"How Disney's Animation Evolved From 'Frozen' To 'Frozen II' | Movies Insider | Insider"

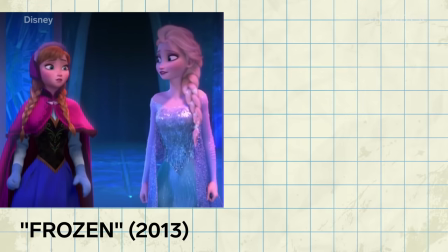0:00 Here's Elsa and Anna in 2013's Frozen. And here they are in Frozen 2.
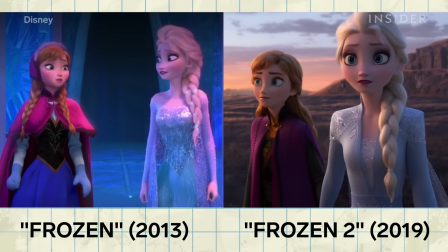0:06 While they may look like the characters you know and love at first glance, if you zoom in on their clothes, you'll see how they're different.
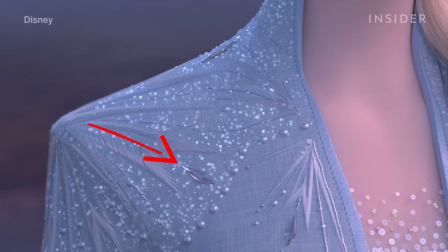0:13 In the update, you can now see three-dimensional jewels, the stitching, and even the finest of threads.
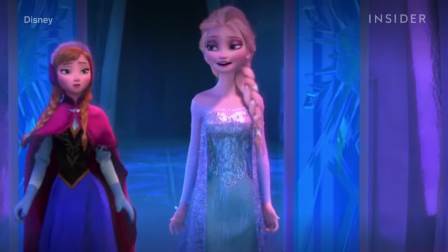0:20 All these details wouldn't have been possible in the first film.
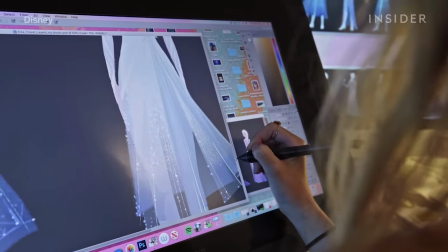0:24 Technological breakthroughs allowed them to do so much more for the sequel, even creating a horse completely out of water.
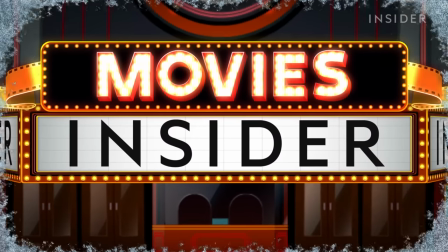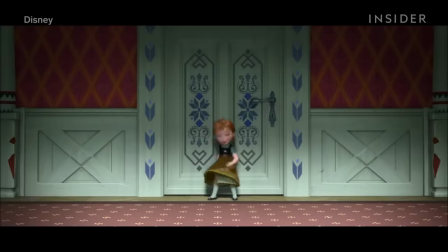0:37 Why did Disney Animation Studios make us wait six years between Frozen and Frozen 2?
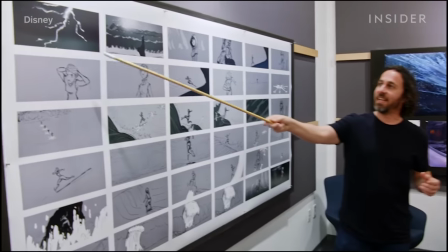0:42 Well first, it wanted to make sure the original warranted a sequel with a story worth telling.
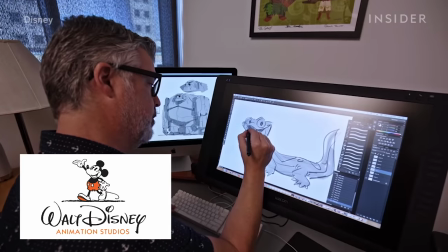0:48 But during that time, Disney Animation, which works completely separately from Pixar,
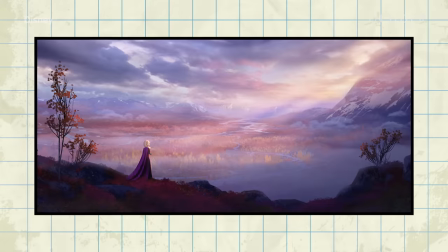0:54 made technological advancements that would let the team improve on the look and design.
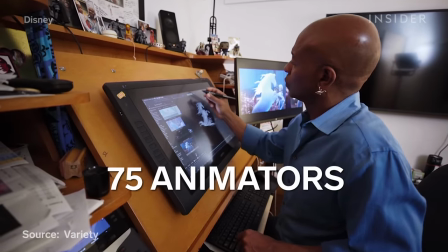0:58 A team of about 75 animators worked on the movie over the course of roughly four years.
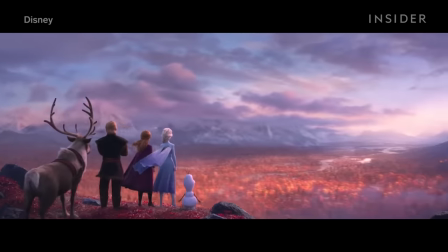1:05 Since one of the major themes in the new story is change, they had a lot of work to do to update the characters and their surroundings.
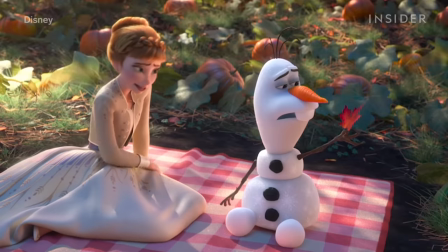1:13 Change mocks us with her beauty.
While also remaining true to the world they created.
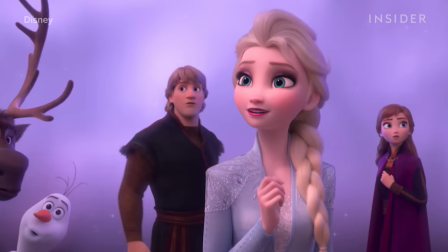1:18 The main characters, Elsa, Anna, Kristoff, and Olaf were created from scratch for the first film, but now they needed a makeover.
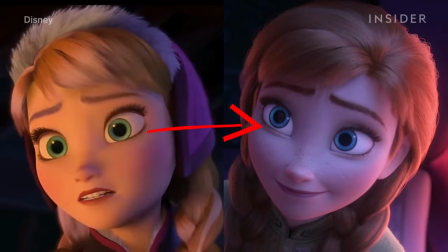1:27 You can see the subtle differences in their faces, but even more so in their hair and clothes.
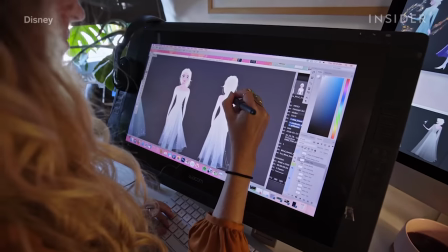1:33 Disney Animation had a few movies in between Frozen and Frozen 2 to develop their animation.
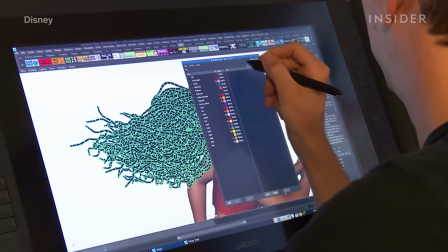1:39 Anna's hair was based on programs used to make the hair in Moana. For Moana, they developed a software called Quicksilver,
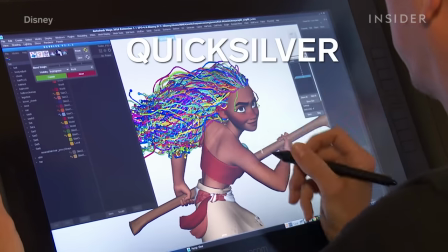1:47 which allowed them to create realistic hair that could react to forces like wind, water, and intense action.
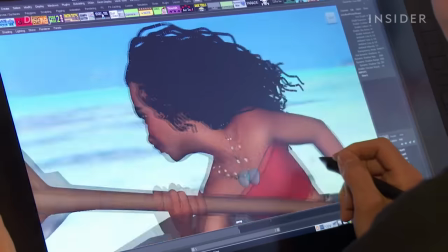1:53 According to technical animation supervisor Christopher Everett,
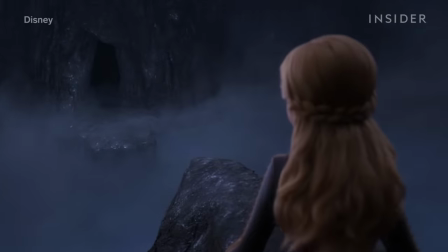1:58 Moana's hair came with a lot of tight coils, while Ana had a lot more individual hairs for them to maintain.
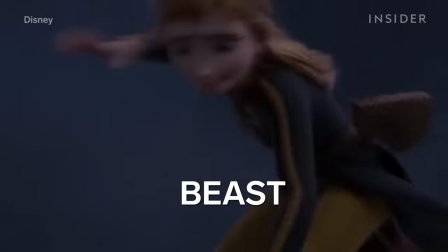2:05 A new software called Beast allowed them to simulate more and more hairs per frame and at a much faster rate.
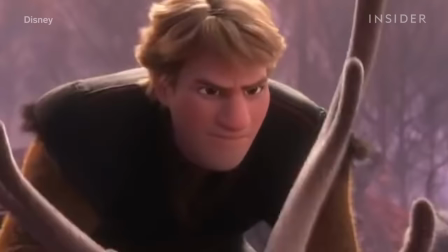2:14 Some of the characters would be put through a roller coaster test simulation. This identified whether they needed to add more qualities to the hair, such as thickness.
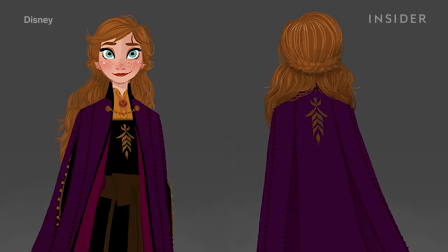2:24 Hair, again, was based on character. They made Ana's hairstyle more mature as the character had aged.
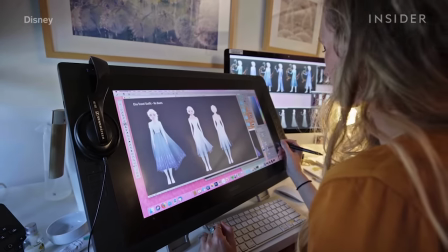2:31 The clothing designs in general are much more intricate than they were in the original. Just look at these two shots of Ana and Elsa in Frozen and Frozen 2.
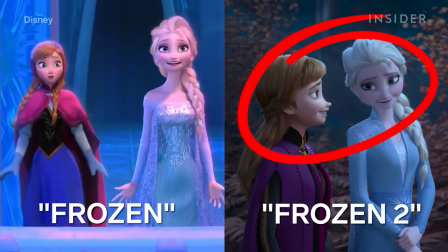2:40 You can tell from this shot in the second movie, where Ana and Elsa are standing in the enchanted forest, that their clothes are much more detailed.
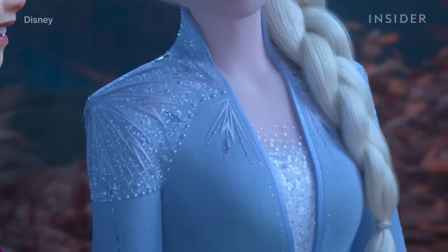2:48 Elsa's dress no longer looks like it's covered in just two-dimensional sequins. Instead, there are incredibly detailed little jewels everywhere.
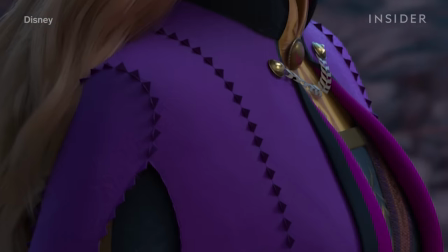2:58 Meanwhile, you can now even see all the little stitching on Anna's cape.
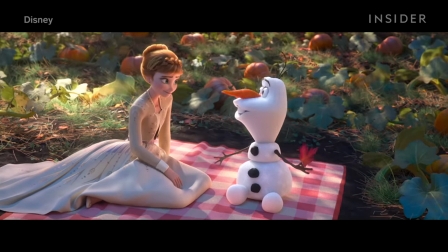3:03 And in this shot, where Anna and Olaf are enjoying the warmer weather, you can really see every little thread in Anna's dress.
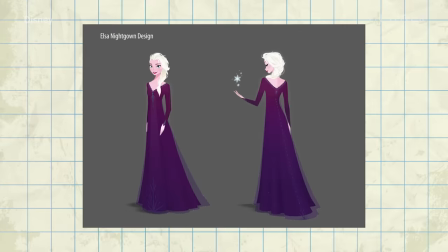3:11 While Elsa goes through some costume changes, animators made sure whatever she was wearing was part of a cool color palette.
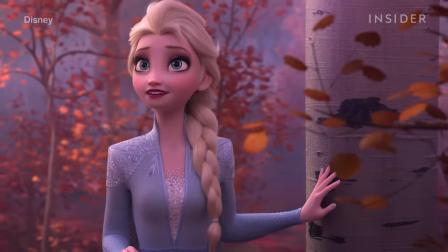3:19 The animation team felt if they went too warm with the color choices, something would feel off, as certain colors become associated with certain characters.
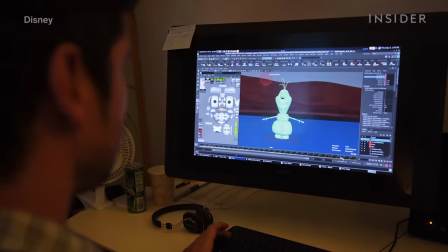3:29 Movement was also an essential trait to get right. Getting an animated character to move is all about mastering control points.
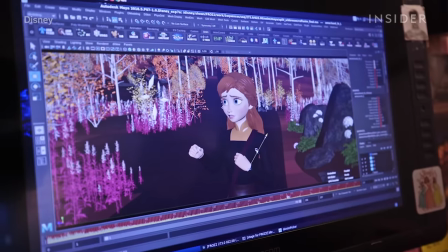3:37 Every finger has three or four control points alone.
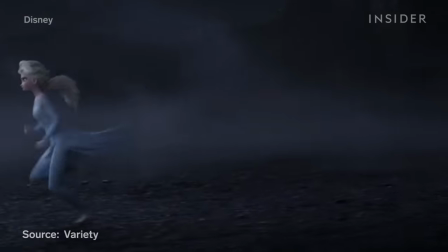3:41 In Frozen 2, Elsa's feet had multiple control points so she would look natural while moving barefoot,
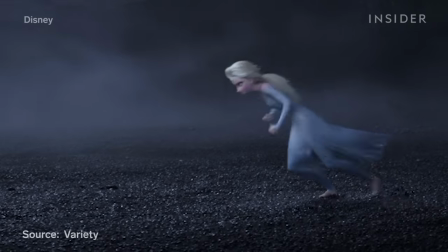3:48 which was important given that her most important actions happen while barefoot.
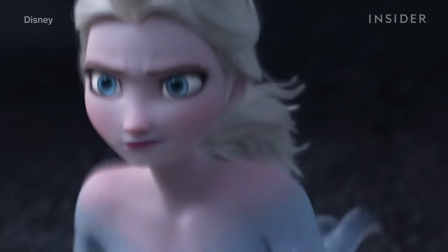3:53 And movement, like clothes and hair, can be used to define character traits. The animators utilized movement to demonstrate how the characters changed since the first film, as well as the differences between them.